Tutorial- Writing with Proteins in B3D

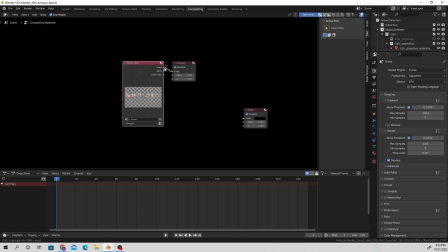8:18 So after that's all rendered, I'm gonna head over to the compositing tab and add in a viewer node so I can see exactly what I'm doing.
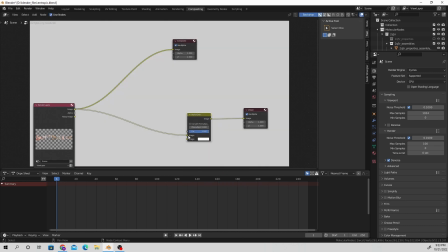8:27 I'm going to add in an alpha over channel and switch over from the top socket to the bottom so it doesn't cover up the
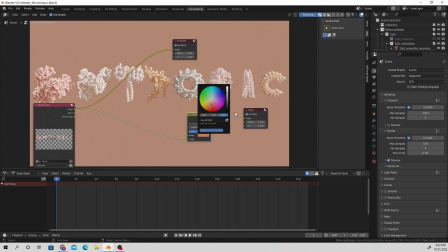8:36 scene that we've just created, and adjust the background so that it kind of highlights the overall kind of warm
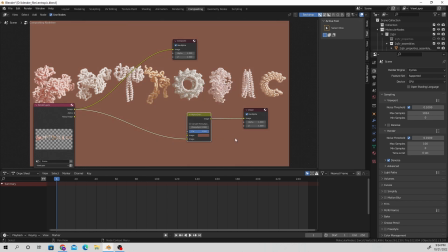8:46 pastel-y vibe without hiding the letters. I want there to be a bit of a contrast between the background and the subject of the scene. I'm also going to add an alpha lens distortion. Sorry, my cats it's zoom time, so they're kind of freaking out right now.
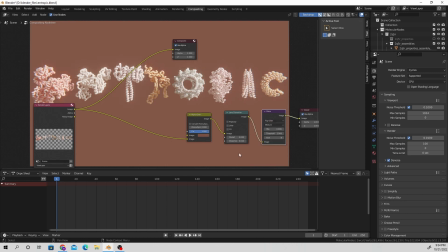9:05 And I'm going to add in a glare node as well. Switch over to the fog glow, and then connect everything all back to the final rendered node.
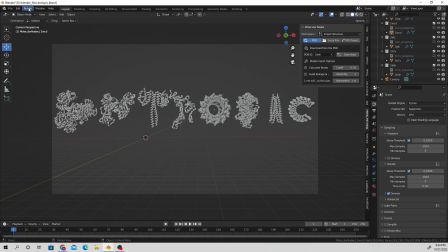9:16 And I'm going to increase the sampling size from 100 to 1000 so that the still image is higher quality.
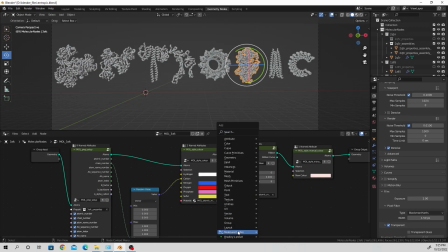9:24 If you want to animate this, you can add in a wiggle atoms node right before the styling node, and add in a scene time node and connect the frames over to animate.
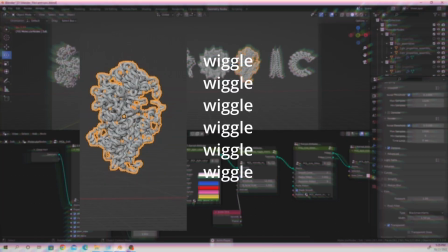9:37 That way you don't have to manually change the values for the animate number.
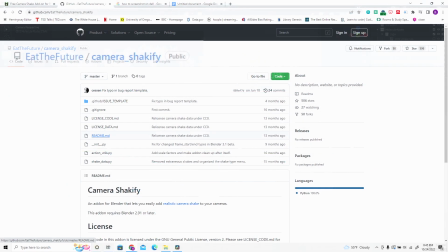9:43 If you want to add another layer of movement to this, you can download the Camera Shakeify add-on, which is also going to be displayed in the description below.
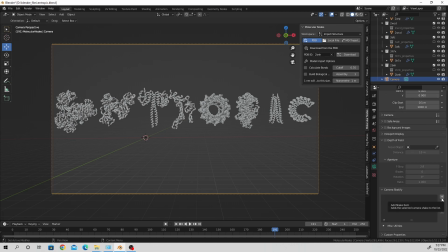9:52 And select the camera that is in this scene, navigate to the camera tab, and add in a camera shakeify effect. You can select different movement types. I personally like the wedding movement because it's very subtle.
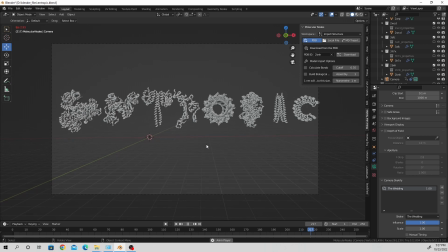10:08 It doesn't really take away too much from the scene,
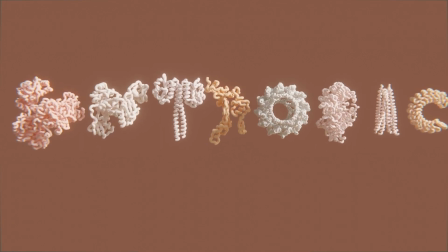10:13 and you kind of get like a nice general dynamic view of the scene overall.
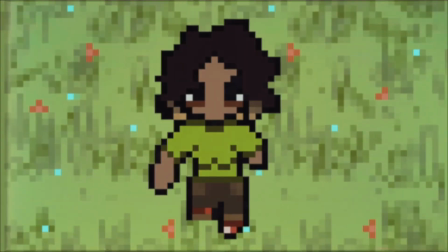10:19 So that's that. If you like this tutorial, like, subscribe if you want.
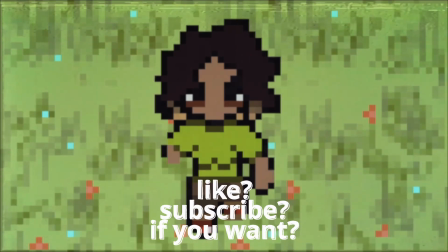10:26 Definitely check out everybody that I've mentioned before who helped to create awesome resources for Blender,
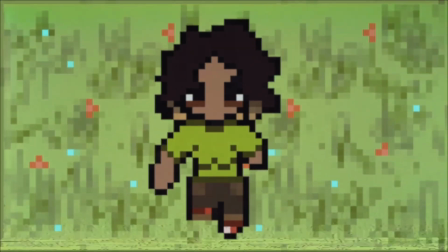10:33 and check out the Alphabet Protein site that I saw.
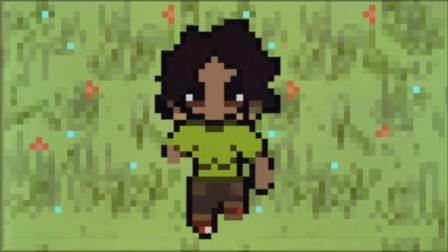10:38 It's very cool. Um, Hope you have a great rest of your day, and I'll see you eventually.
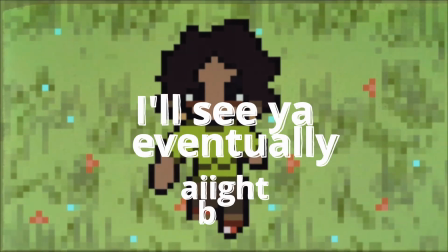10:44 All right, bye.